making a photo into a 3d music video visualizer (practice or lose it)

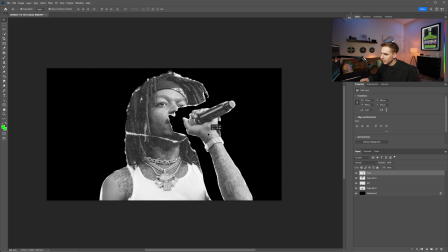(7:24)
And now we have a lot more of like a paper rip look on each layer.
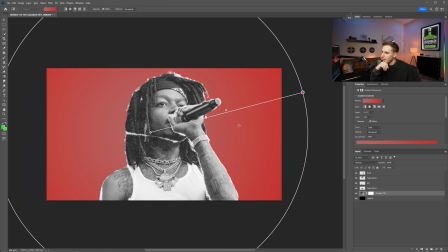(7:27)
I'm gonna go ahead and use the gradient tool and just create kind of like a red background, similar to how they did, and then also just kind of apply a paper texture to it.
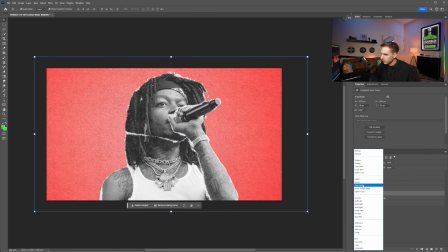(7:36)
That way it has a little bit of like a grungy look.
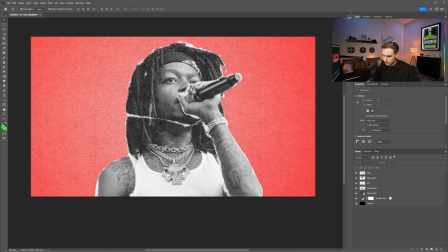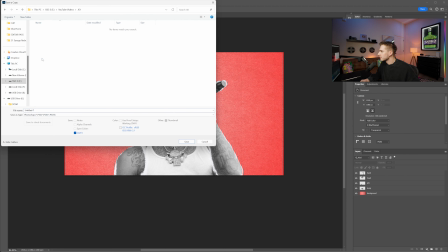(7:51)
And now just save it as a Photoshop file. 3D.
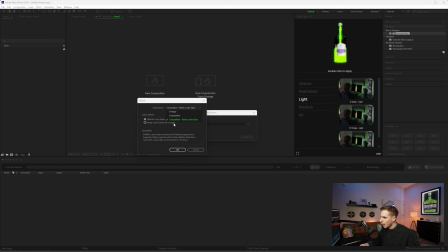(7:56)
Open up that Photoshop file in After Effects and go to Composition, Retain Layer Styles, and Editable Layer Styles here too.
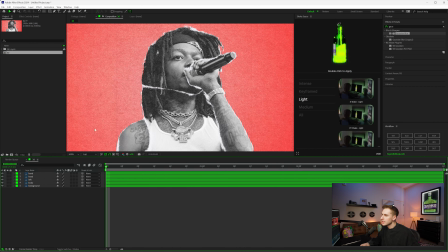(8:05)
Then just open up that composition, and now we can see we have all the different layers here. You can kind of toggle them on and off. So we're gonna make all of the layers 3D besides the background layer.
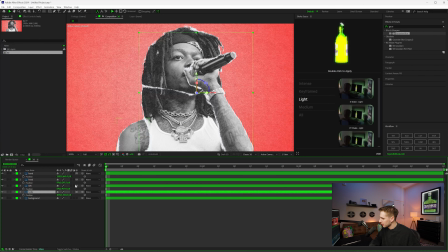(8:17)
We can just leave that. And now we can just open the position of each of these layers and kind of just move the ones closer to the camera that we want to come in last. So the further you move something to the left value, so more negative, it's gonna come in later.
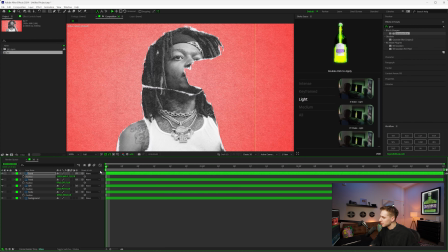(8:34)
So for example, if we move the microphone off the screen, that's gonna be one of the last things to come in. So let's go ahead and make it so JID's head is maybe one of the first. And then we can make it so the left part will come in later as well.
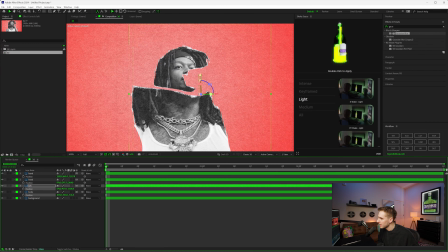(8:51)
And then maybe the body like this. And now to animate it, instead of keyframing the position, we'll do that in a second, but let's go ahead and make a camera first and keyframe the position of the camera.
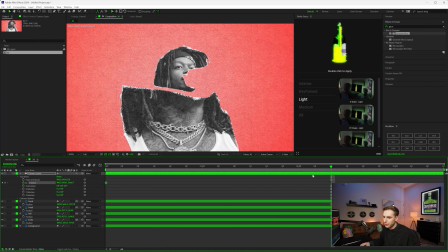(9:02)
So we're gonna keyframe the position of the camera at the beginning and then go forward like 2 seconds or so, or however long you want.
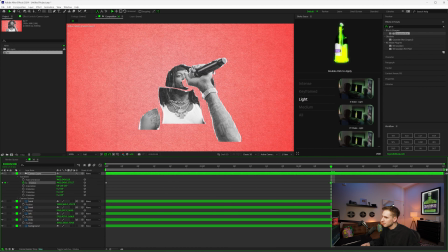(9:10)
And you can kind of zoom out so they eventually all kind of line up. And what we can do as well is now this is where the kind of like the keyframing of the position comes in. We go keyframe all of the position. So now you can tweak it to have it line up a little bit better if you want.
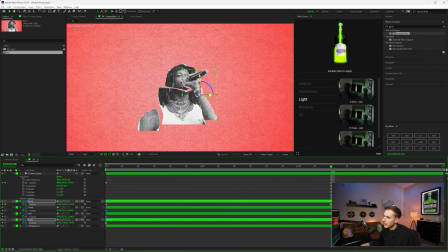(9:26)
It doesn't always, I think it looks better if you don't like line them up exactly perfect. I think it's kind of cool to like almost have this collage kind of looking aesthetic. So I'm just gonna keyframe the position, not really like the Z position,
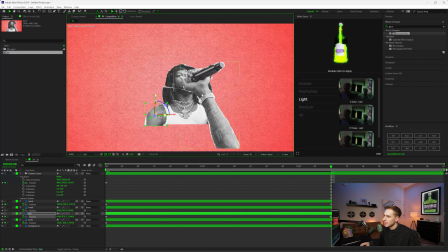(9:41)
but more so just the X and Y. So it kind of lines up like this and it looks like his hand's way bigger and his shoulder's a little bit bigger. And now when you play that, you have something like this. We can go ahead and easy ease everything as well.
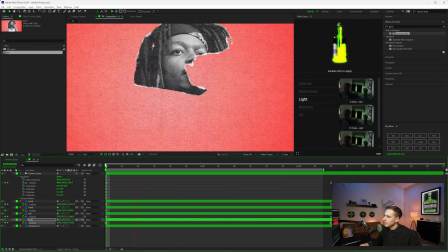(9:54)
And that's kind of how you create like this like 3D kind of like style effect One last thing I will do is go into the camera layer and enable depth of field.
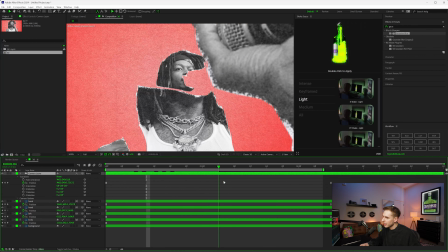(10:03)
And then you can see this is automatically like blurred. So everything will like come into focus properly. And that really helps sell the effect.
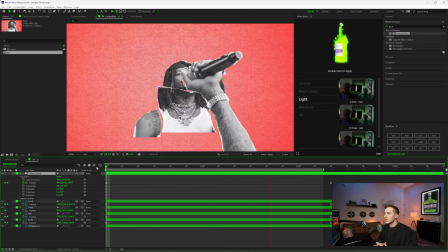(10:09)
You can see how that got a lot better. And then to make this effect more believable, you can take more images, put them in the background, have the camera consistently zooming out.
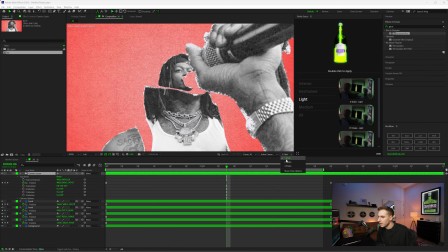(10:16)
Another tip I would use is using 2 camera views and having one above hand.
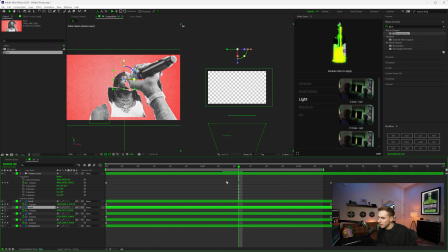(10:22)
And then you can click on each layer and you kind of see where in the 3D plane each layer is. You can see where they are, which is really helpful.
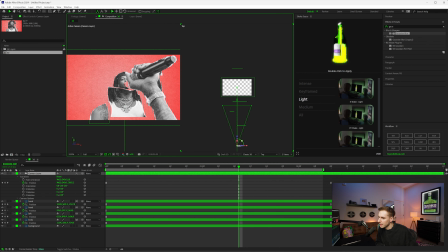(10:36)
You can see his hands super far close to the camera. The camera is right here. His head's all the way back here. And that just allows you to kind of understand where all the layers are. And now I want to show the technique where it kind of just like opens like this.
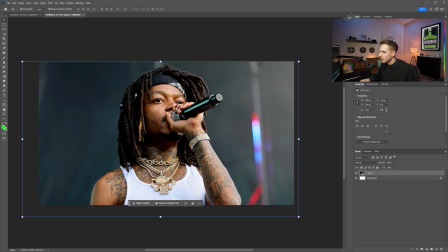(10:51)
So to do that,
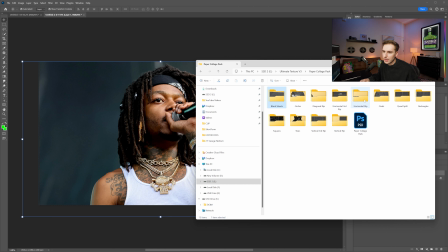(10:53)
from the collage pack, I'm going to be using the horizontal rip, and I'm just going to bring in the top and bottom.
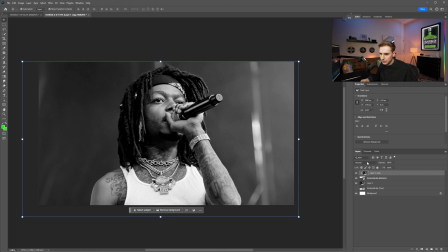(11:00)
That way it's already pre-masked for you, which is super nice. So we're just going to control click on both of those layers, scale it up so it fits like this. And then let's go ahead, hide those for a second, turn this to black and white as well. And then just bring our image up. Let's duplicate it so we have one for each of these rips.
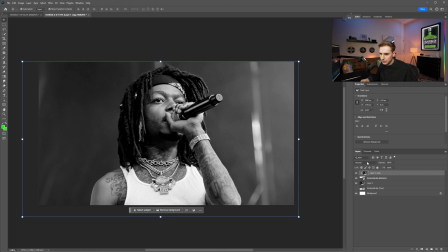(11:20)
And then create a clipping mask. Turn that layer to screen.
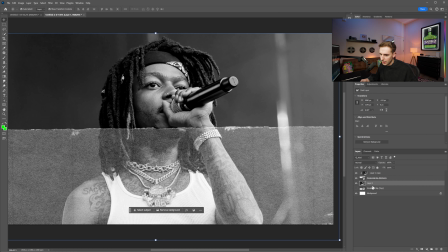(11:26)
So now the paper is on here. And then we're gonna do the exact same thing for the other one.
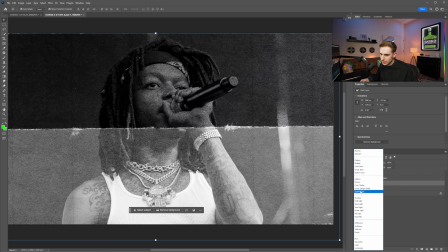(11:31)
Create clipping mask and turn it to screen. And then just merge the corresponding layers.
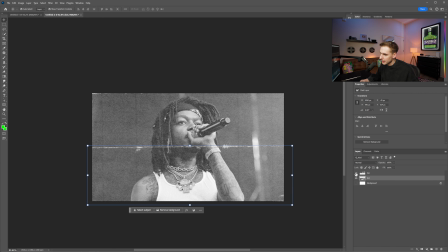(11:37)
And now when you turn off the top layer, you can see it's like that. So now all we have to do is just animate it to open like this.
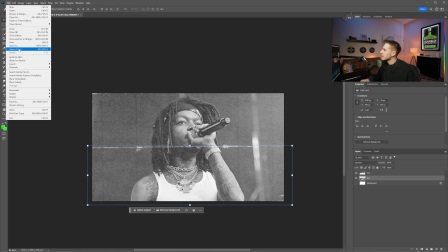(11:42)
So we can go ahead and save this as a Photoshop layer again.
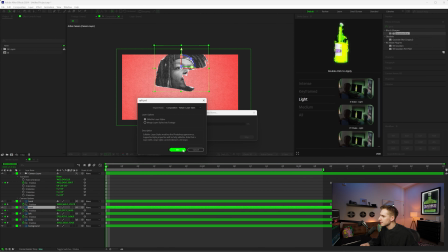(11:49)
Open that up in After Effects. And then I'm just gonna make one main comp.
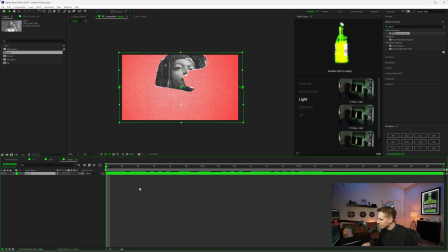(11:56)
Drag that 3D comp into there, and then just bring those top and bottom layers in there. And let's open up position for both of them. Go forward a little bit and just keyframe it so it opens like this. So the top will go up and the bottom will go down.
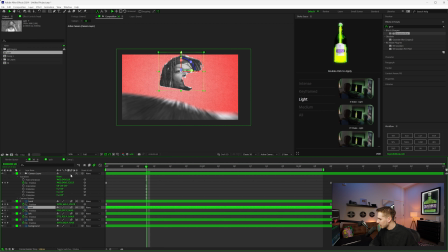(12:13)
We can add some motion blur on those layers and even easy ease them. We can also add some motion blur onto these 3D layers. And then that way it has a little bit more motion coming into.
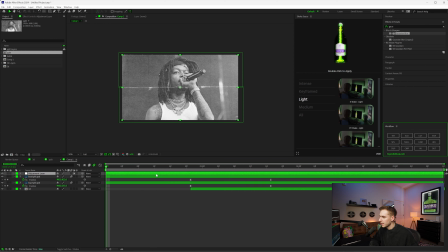(12:27)
I think it just makes it a little bit more lively looking. And then I'm just gonna make an adjustment layer with a light shake on top of everything.
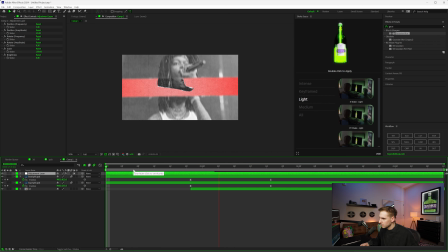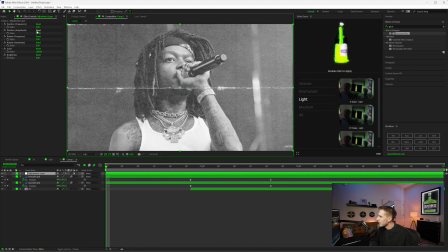(12:51)
And that light shake is a little too intense for me, so we're just gonna change the amplitude down a lot.
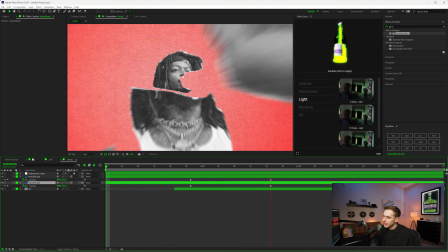(13:02)
And since we haven't expanded and added a lot more to the 3D, I think I'm just gonna copy this final keyframe,
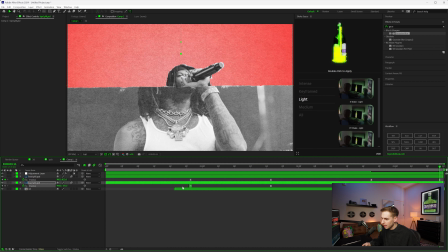(13:08)
kind of paste it closer towards the end, and then just copy the initial keyframes
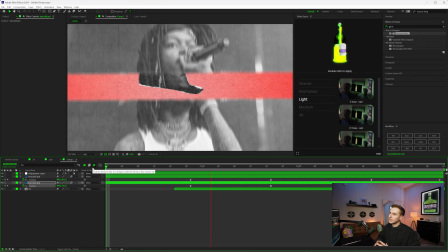(13:15)
and paste it right at the end. That way it kind of just does this loop, even though we're not doing this effect for anything specific.
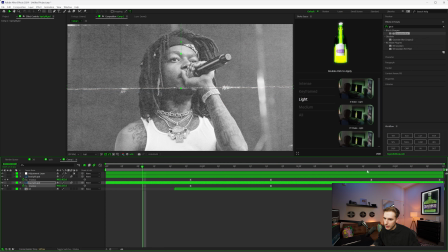(13:21)
That way it just looks a little bit more cohesive,
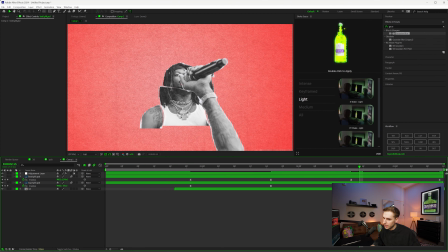(13:24)
and we could probably have it close a little bit earlier because I realize it kind of it stops moving a little earlier. So maybe something like that.
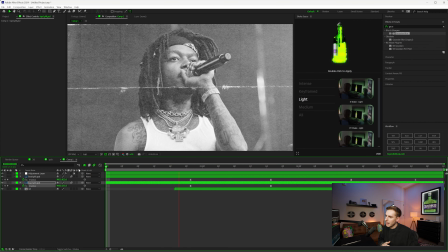(13:37)
So it opens up, the movement happens, it kind of just does this like nice loop.
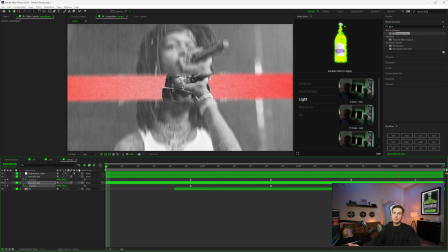(13:42)
There's a little bit of shake, there's some paper effects, there's some 3D. It's a very simple way of making a visualizer.
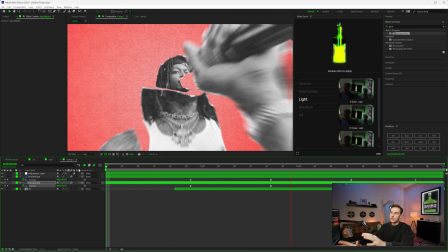(13:48)
I think it's really important to kind of like practice because I haven't used the After Effects like 3D in a while.
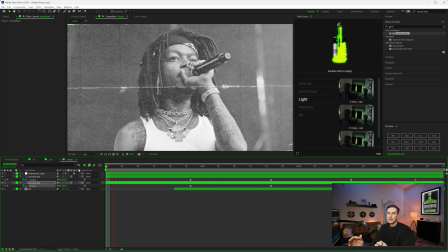(13:54)
So I felt like I was getting a little rusty, and honestly, there was like a few times throughout this video that I was just
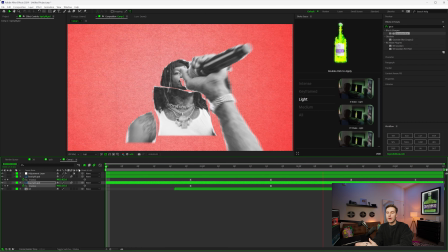(13:58)
like, whoa, what am I doing? So practicing is so important when like keeping effects and like figuring out ways to progress. But that's all I got for you guys in this one. Hopefully you did enjoy. I'll see you in the next one. Peace.